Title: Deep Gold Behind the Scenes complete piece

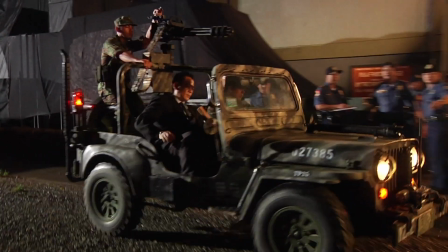25:08 The federal government takes over and the local police gets kicked out.
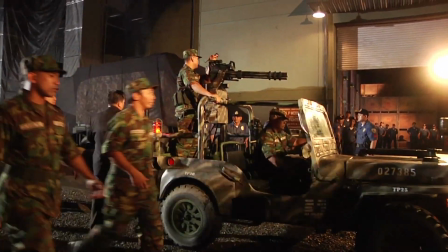25:12 So it needs to have some kind of shot that's, emphasizing the grandness of this action. That's what we're trying to set up today. One of the intro shots to the movie, it establishes the feeling for the whole movie.
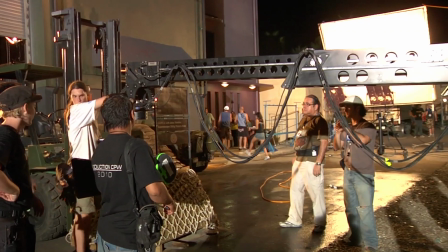25:25 And we're doing a really extensive crane shot.
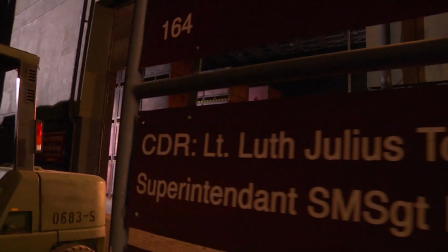25:29 We need to make sure all of our art is in place to make sure everything happens just perfect for this and that we're all on the same page. And when we're all on the same page, we can make great things happen. The most important thing about this shot is that it's rehearsed properly,
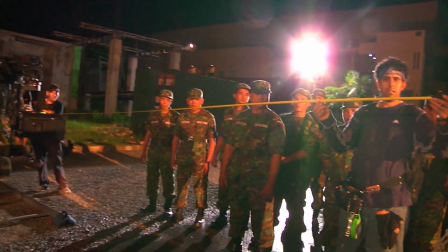25:45 down to the T, so that when we're rolling film, we don't waste film, and we know that we can get the shot exactly how we want it.
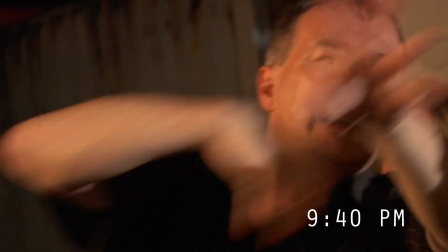25:51 I need some action inside. People moving around, we see them, the shadows are around.
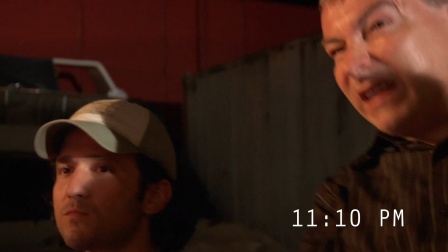25:56 Okay. I had no idea that this door is so slow.
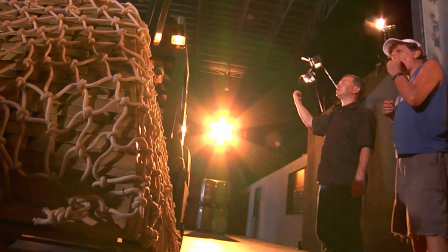26:03 More back, more back. Stop. Okay.
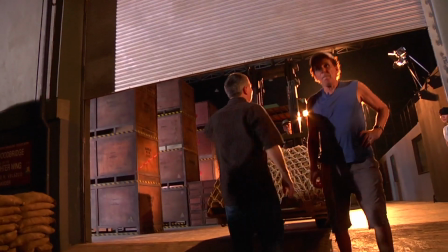26:08 Get the door down. Good. While the door is closing, some people have to duck and go in.
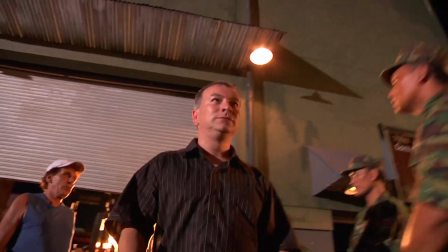26:15 Otherwise, the door business takes too long. Got it. Okay? And hold it.
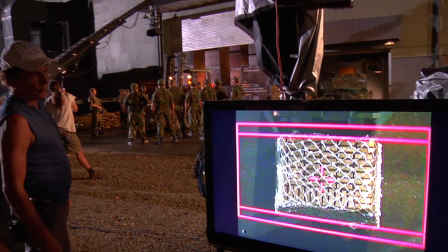26:22 Aldo, center that. Center and set. Action!
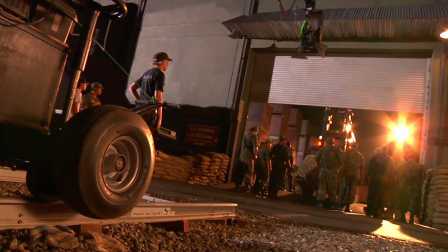26:28 Pull back, dolly back. Good, nice. And while it was pushing back into the warehouse, we crane down,
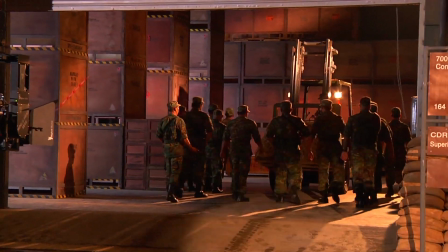26:36 we reveal all these soldiers disappearing with the gold. Stay on the gold, the same place, yeah, good.
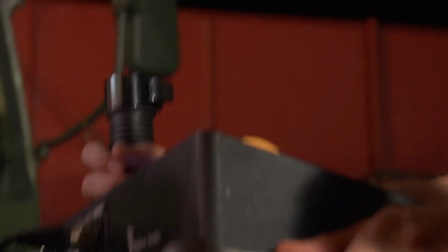26:44 See the guys? In hindsight, we know these guys wanted to be secret.
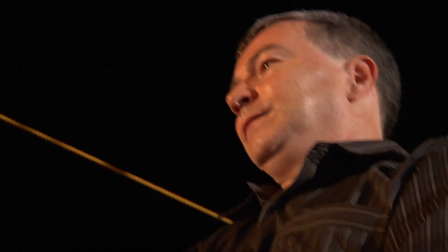26:50 Door down! Something is shady.
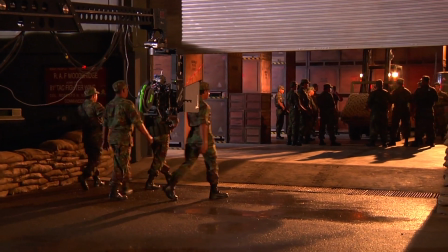26:54 There's something going on. This government unit is taking over. But then, they close the door, they don't want anybody to watch.
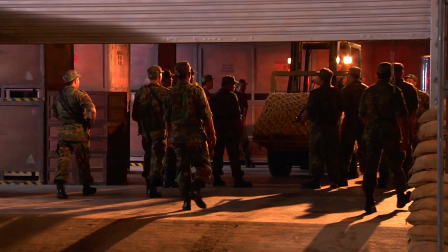27:02 And, the setup pays off later in the movie. More than 3 years of writing, shooting, reshooting, and polishing and finishing Deep Gold.
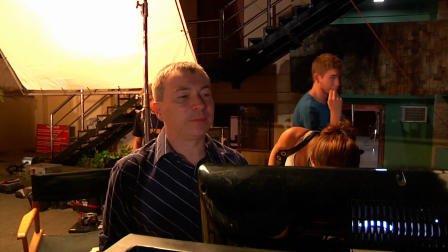27:14 The wrap, we go home. We get one shot, the single shot that would make the scene even much more dramatic.
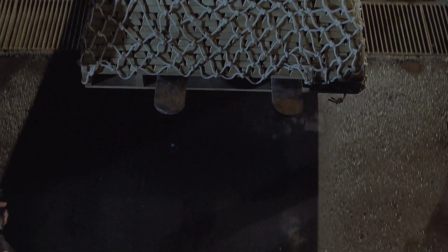27:27 And you gotta be true to yourself and go out and get it.
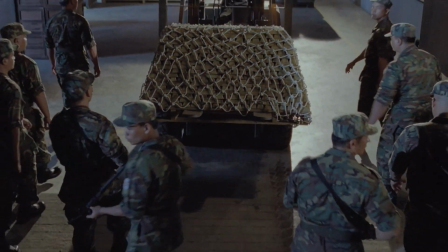27:31 As simple as that.